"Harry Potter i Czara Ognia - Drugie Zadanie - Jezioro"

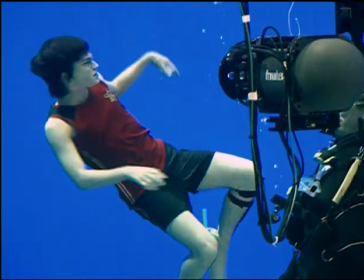Look it up. Close to the camera. Close camera, air in. Very nice.
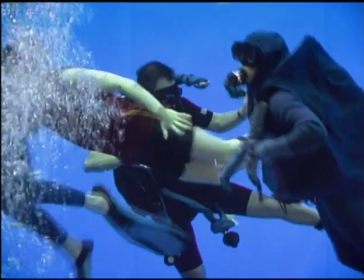Do you want to go to the habitat for a minute?
This shoot is quite unusual because of the duration whilst we're in water.
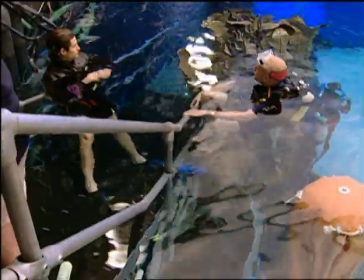So we've designed an underwater habitat, and the artists can go inside.
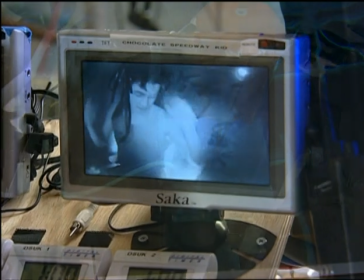They have communications to us.
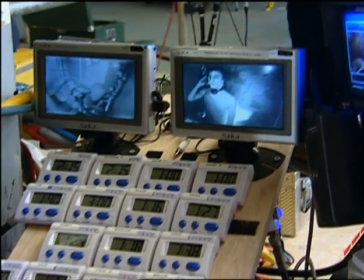They have a playback monitor, so that they're completely up to speed on what the director or the first assistant would like them to do for the next shot. Each shot was sort of quite seriously structured in terms of pre-visualization and storyboards.
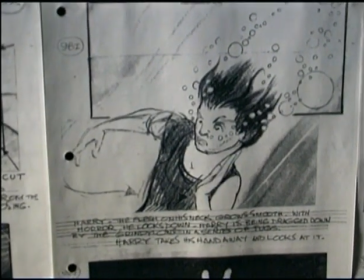So we had a sense of what we needed, and gradually we pieced the whole together in a sequence that was essentially Dan against a blue screen.
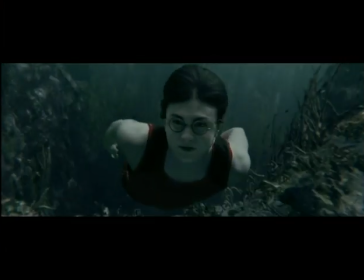We wanted this lake to be miles long like they are up in Scotland, and that was all going to be done in the computer, so we had to figure out how to do blue screen underwater.
Cut there. Very nice, Dan.
That was very, very groundbreaking, shooting plates against an underwater blue screen.
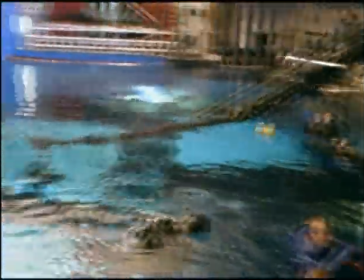A lot of research went into that, and they finally came up with an underwater blue screen lit from behind. The blue screen setup for shooting was quite an enormous challenge for the electrical guys.
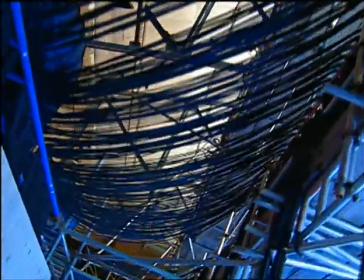There's a tremendous amount of cable, there's a tremendous number of fluorescent tubes. It achieved another goal as we move forward.
Swim higher, Robert.
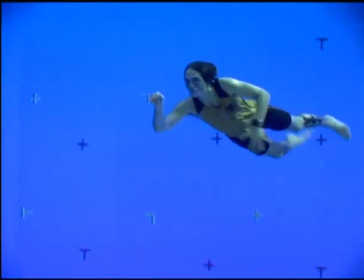Swim up to Bruce.
You have no idea what the scene is going to look like. There was nothing in the water at all.
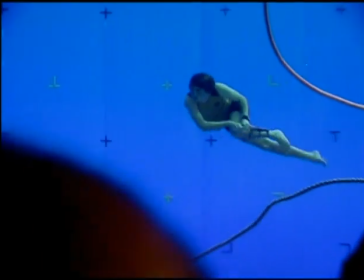There's just sort of just massive amounts of blue screen.
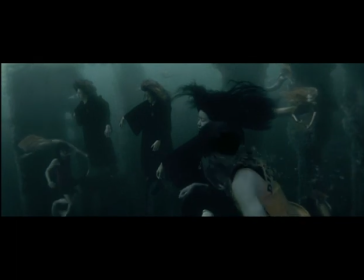I really enjoyed diving, and it was hard work and it was very physical, but it was really rewarding. I got given by the stunt department, this was my Christmas present for them, which was the Professional Diver's Daily Record.
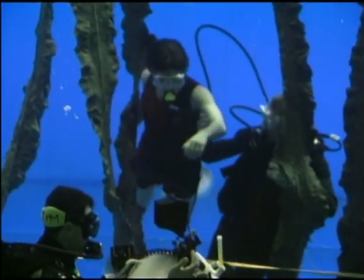And it has in it every dive that I ever did while filming, and the total time that I spent underwater was 41 hours and 38 minutes over about 3 weeks, which again, I'm very proud of. And then, with the aid of digital effects, we had to create the environment and create the characters that inhabit that world. There was a lot of discussion about the look of the environment to begin with. Everyone wanted to go for a sort of a green underwater look rather than the more tropical blue, because it's supposed to be a deep, dark, dank lake.
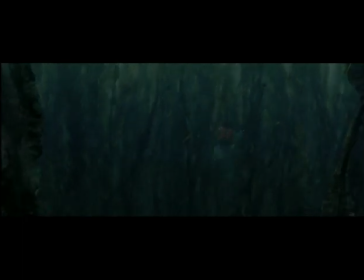We ended up creating countless different varieties of plants, so that there was always movement. The most important thing for the challenges was to get across to the audience that Harry was in danger.
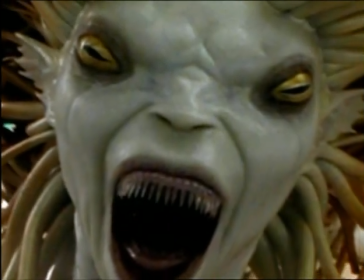Each creature is designed because virtually nothing is from the real world.
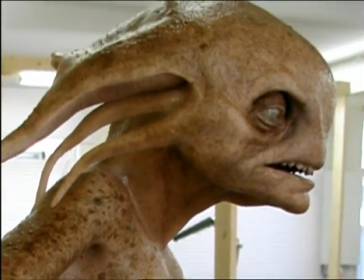We don't want to compromise, we want them to feel real and unique and authentic. That's what we've been aiming to achieve.
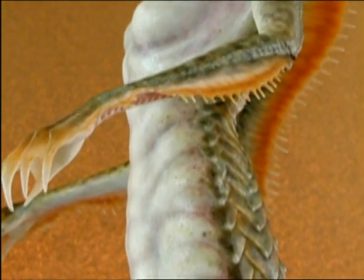Our mermaid is very much a creature of the deep. We did have discussions about the mermaid designs.
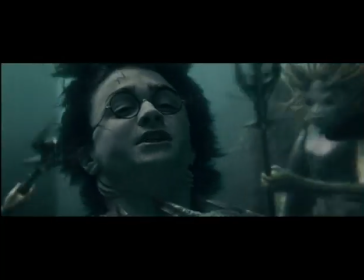When the audience sees it, it has to feel and seem 100% real.
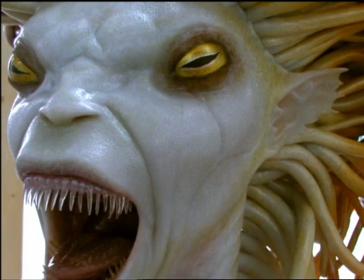It's great that the mermaid's faces are like a fish. You know that it's a female creature, but it doesn't have very female features. It has a fish face.
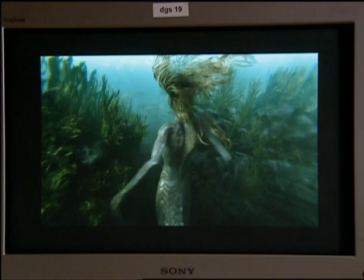They were quite hard to get this balance between gracefulness and elegance and beauty, and at the same time still be scary. One of the things we all felt was key was to make them not look as though they could possibly be a person in a mermaid suit. We went to the route of the tails moving like this, which was just an impossibility for a human to sort of even mimic.
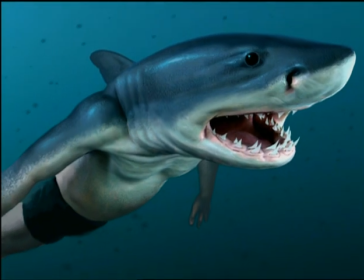Stuart Craig in production design department designed Crumb. It's quite a bizarre concept, having half human, half shark.
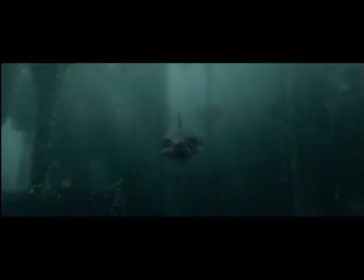It's great in the sequence. He starts off coming towards you and all you see is the shark's teeth, and it's quite scary.
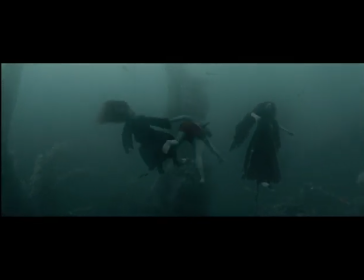And then as he comes past, you see these little human legs kicking him along behind, wearing swimming trunks, which it was quite entertaining and quite fun trying to make that.